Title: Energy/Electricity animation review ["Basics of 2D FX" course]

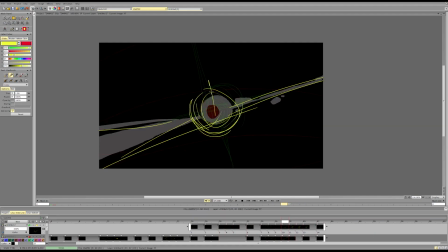No, since I want to be bigger. Maybe something like this instead.
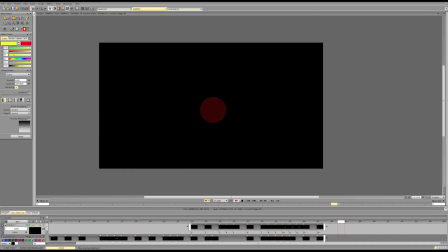So it kind of becomes increase in size and then thins out and dissipates through
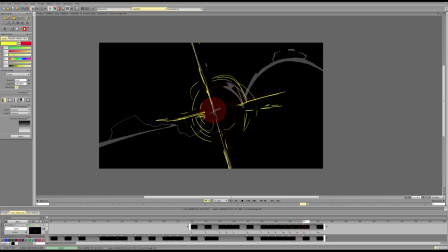breakup and stretching.
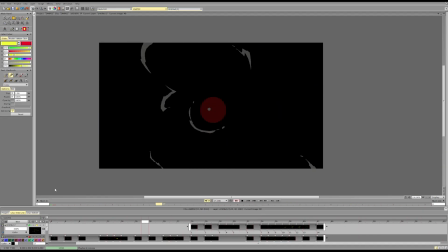But again, these are just ideas. Technically, it's a cool animation. It just needed pause. We can push some directions, some motions, and push the slowdowns for the saddle of the charges.
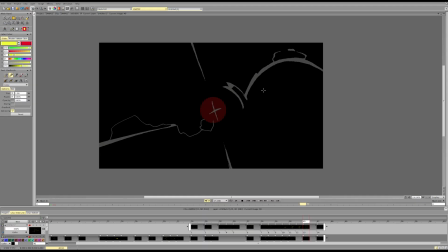Like at the end, I would try to create a cool composition here, something interesting, something strong to frame the charge and have a cool picture, because this will attract more attention because it lasts longer.
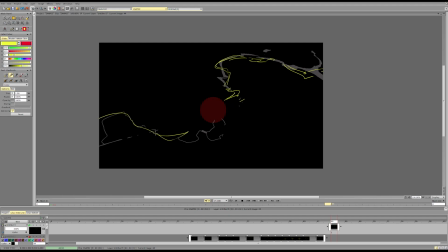So you want to have something pretty here. For the transition, you want something faster.
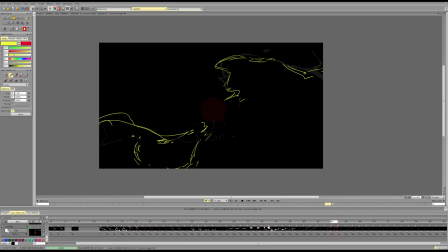As an example.
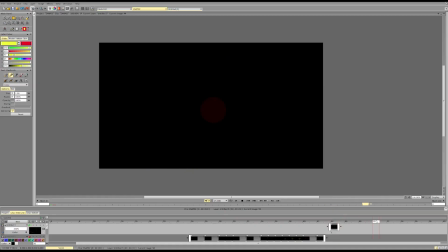And then here I would try to make the elements stand out and add delays because everything is kind of at the same time. So all four, and now I've got four elements, each moving, changing,
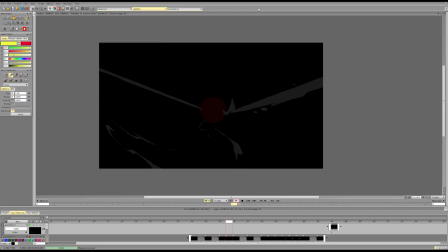each disappearing at the same timing. So it becomes a bit confusing and a bit messy at this point because there are so many overlapping motions. So it would be a good place to simplify and delete. And that's it.
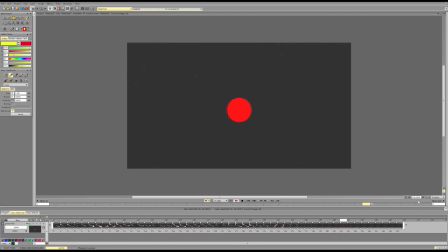And for this one, I think it's pretty much a similar thing.
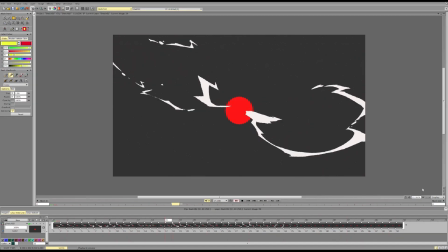It's cool. We can add some pauses and we can add more contra because it has some nice rhythm, but maybe not enough to push it as electricity.
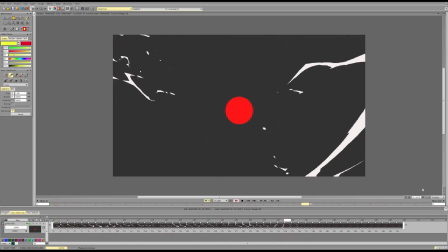It still feels a bit like it's constantly like pushing out masses, and maybe we can push that aspect.
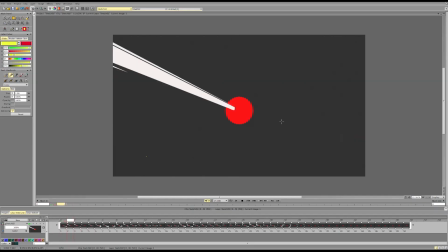So not doing like 1 2 1 2 1 2 every frame. Maybe there is like 1 2 3 1, then 1 2 1 1 2 3 4 5 1 2.
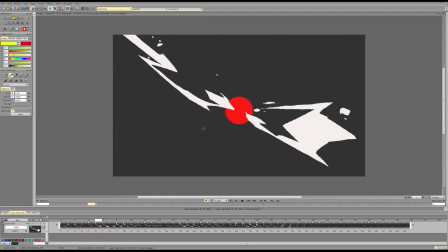So we need an interesting rhythm that is not too repetitive.
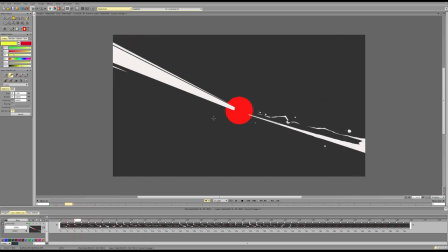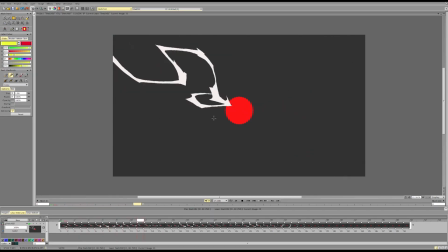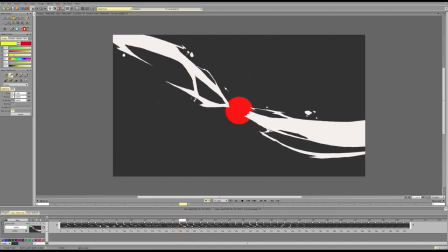So here we can do a pause.
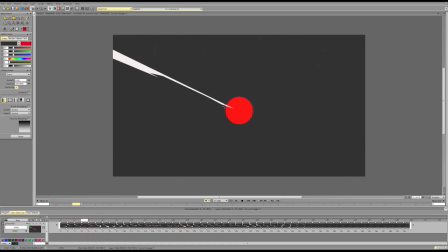So we can do 1 2. Okay, we don't maybe need that.
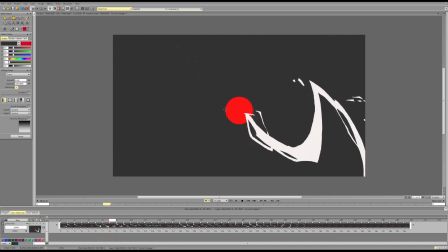Pause. Should. Go, go, go. Go, go.
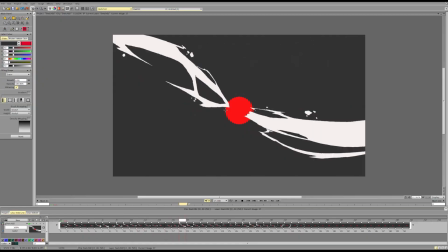Slow down. Okay. Pause.
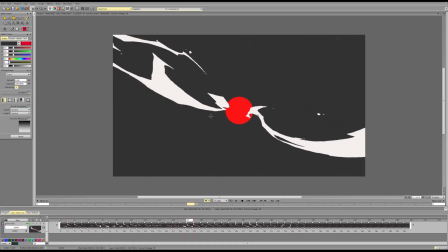Should.
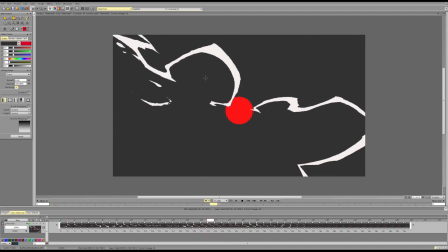One frame was a pause. We've been shooting all this time. And again, should. Maybe we can make this a more clear slowdown.
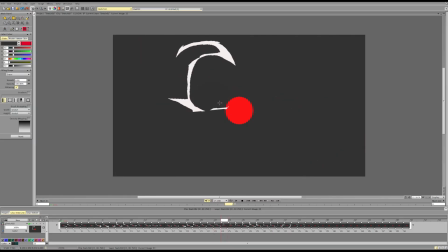Maybe it has more mass gathering here and then being shut out instead of still being erased. Maybe then it will work better.
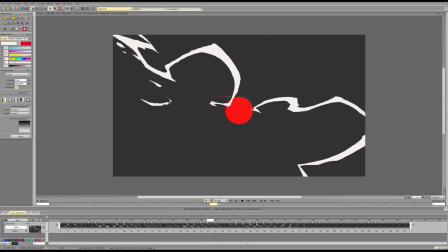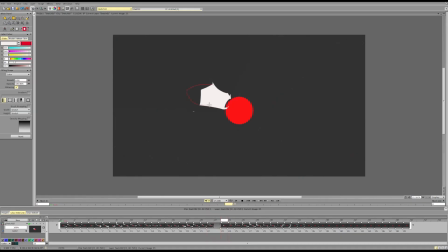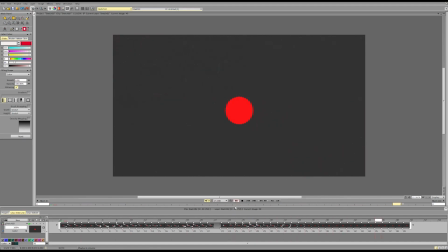So you see, this is a more snappy timing because we don't keep up the barrage of stuff.
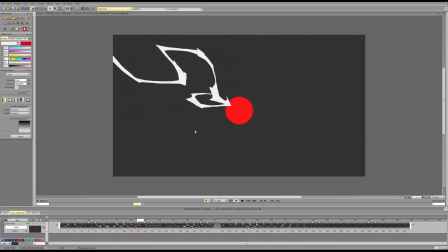And then when we slow down, we need to land a cool pose so that's not too overwhelming.
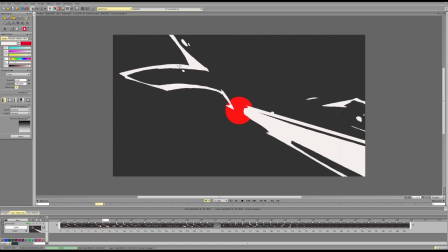So this kind of doesn't track too well because this is going kind of to the side.
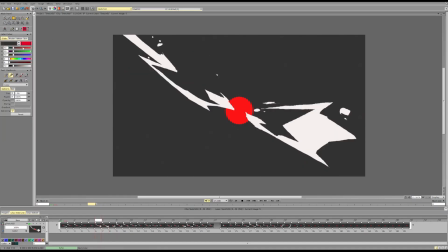So maybe we can remove this kind of straight motion because it's going in a straight line.
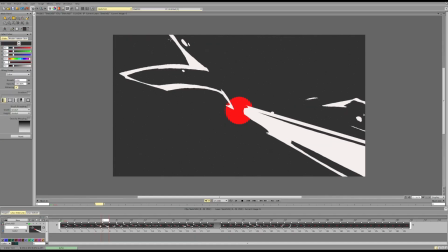Doesn't change the shape. Maybe we can change the shape a bit.
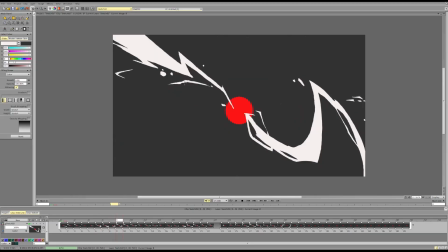This stuff, might be we don't need that because it closes up the gap that makes the shape interesting and creates a similarity. Don't need that. Can, on the other hand, use some stuff here if we want to.
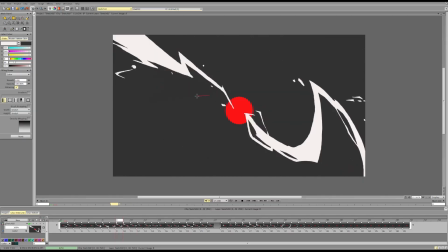But then again, sparingly.
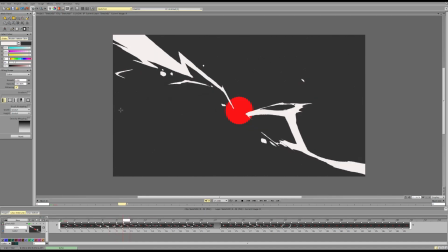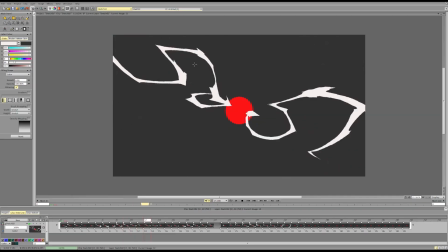This might be going back too fast. Or we want to push some stuff to be like fast and some stuff slow, because right now everything kind of breaks up at the same time and with the same intensity. So we need to make some stuff slow and some stuff fast.
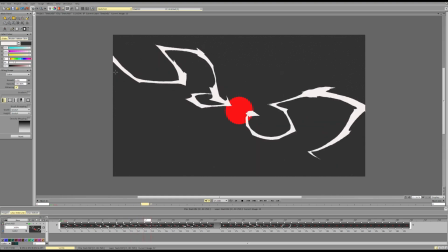Or faster, if to be more precise.
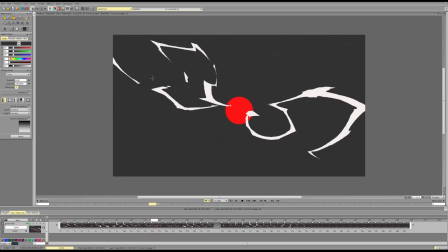Again, it would be nice to have more general shapes, more variety. And delete.
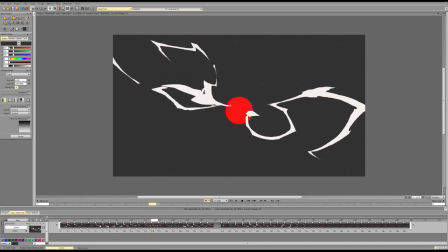So this still has slow motion, and this leads with a cool, new, powerful shape.